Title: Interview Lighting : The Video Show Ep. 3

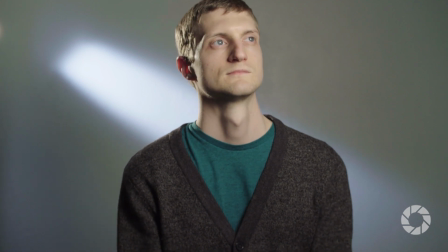Softboxes are great because they're very gentle light and they're nice and easy to set up, and they also give you a lot of control as far as where the light falls, let's say versus an umbrella.
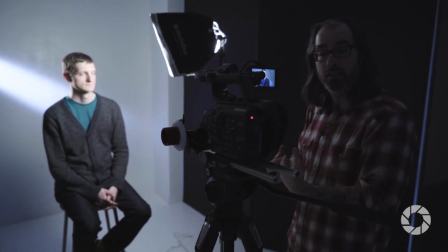So because I know I want my subject working into the key light, I have my camera set up with its monitor on this side,
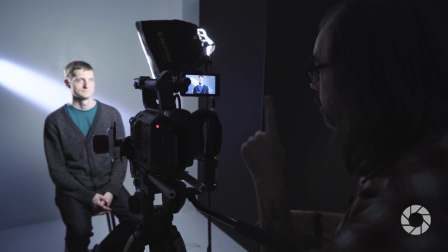because when I'm talking to my subject, I'm going to be able to just eyeball the monitor if need be, and then I still have a good eye line with Dave while we're talking.
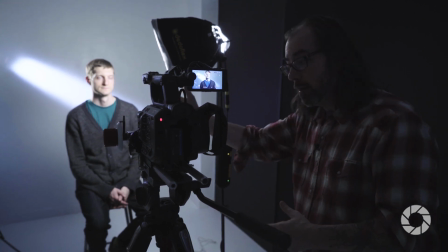So behind him over here,
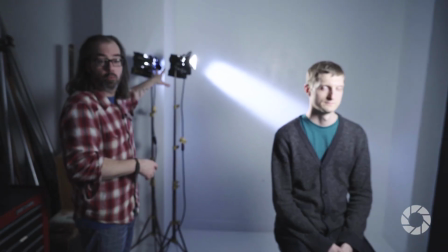we have two of the same light, Dedolight 150 Fernando style lights.
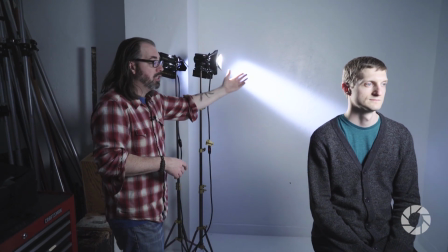This one here is fitted with the barn door and is giving him this hair light slash separation light.
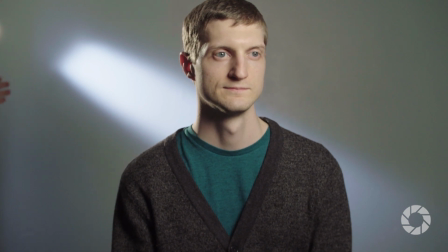Again, it has a dimmer, so I'm bringing up my power up and down as need be. And on the wall, I have the same thing, again, with barn doors making a slash in the background. Now,
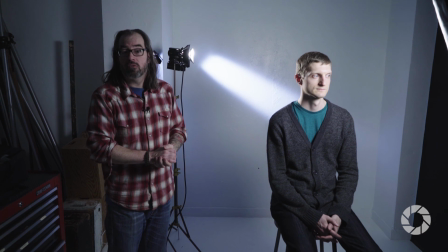Dedolights are great because they're very, very powerful for their size and they have built-in dimmers,
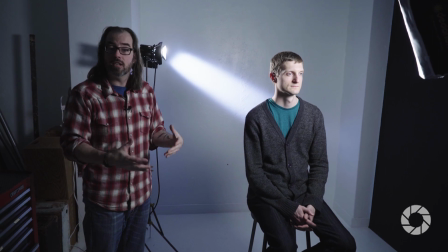but if you're on a smaller budget, companies like Lowel make great kits that are also just as small, and you can do this exact same setup with that.
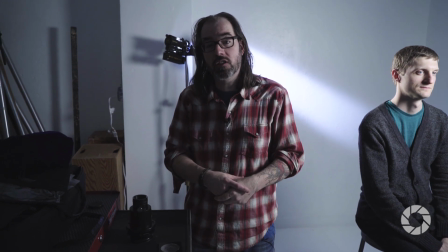Another great tool for giving your background some interest is a projector system. This is the DP1 by Dedolight.
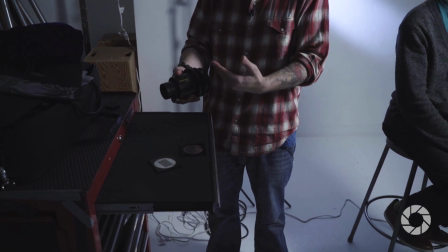It fits right on the front of the light and allows me to cast patterns onto the background and also change the pattern's sharpness, which is great in a small space.
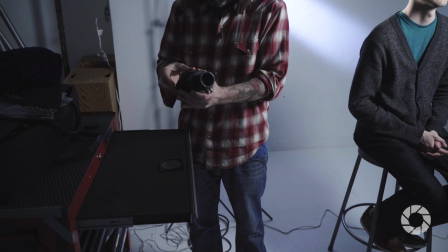So here's a window pattern. Show you what that looks like. You simply remove the barn door.
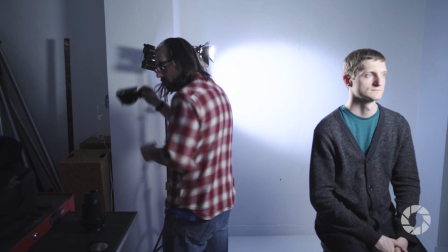You can leave the color gel in if you want.
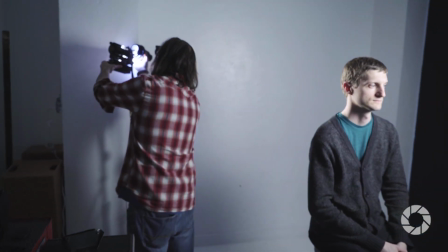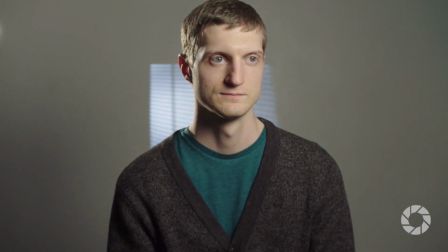And we're able to cast a pattern onto the background, and I can make it very sharp.
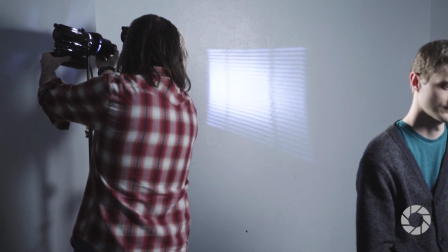And I can also knock the focus out like that.
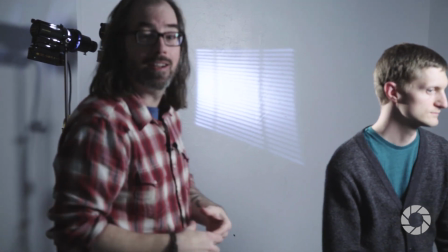So if you're in a small space and the person's relatively close to the wall, this can help add an optical illusion to make it seem like the wall's further away by being more out of focus.
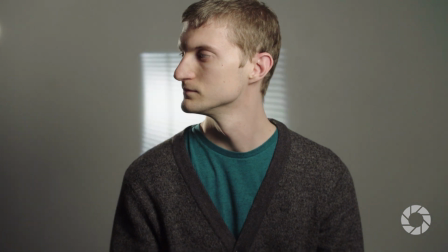So that's a really classic pattern. The one that I like personally, the best is this one, which they call sun scratch,
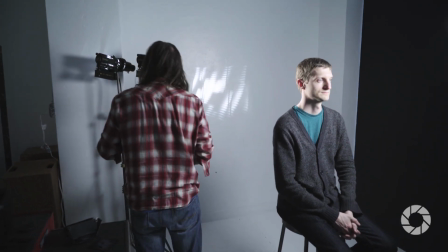because it's pretty subtle and it works best if you take the other one out.
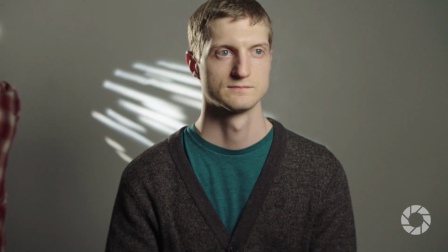There we go.
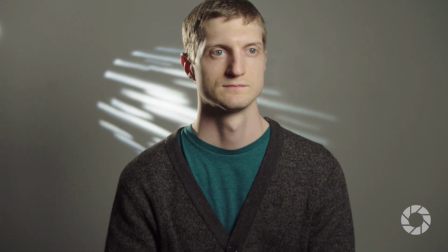It just kind of looks like light coming through a room, just hitting the wall in a funky pattern, and you can kind of play with it around to get whatever look you want.
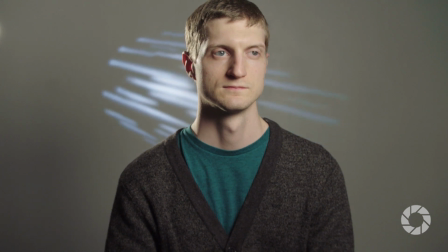So now I've got the sun scratch in there with the blue.
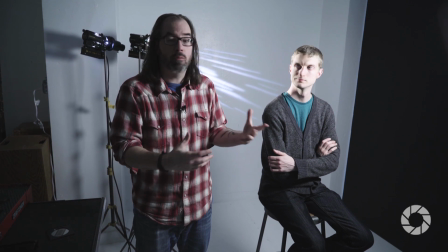I hope this video helped and showed you that within 10 minutes you can set up a really great lighting scenario pretty much anywhere.
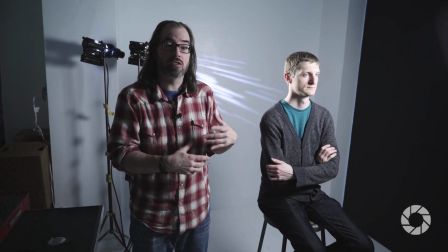We're using less than 500 watts of power, so this is something you can set up in any office space.
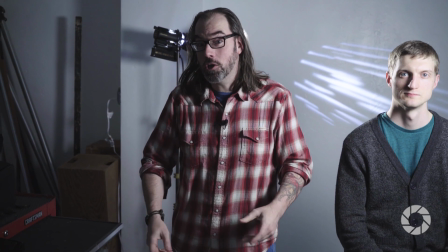You don't have to worry about blowing fuses or any of that kind of stuff. Thanks for watching. I'm Daniel Norton, and I'll see you next time on The Video Show.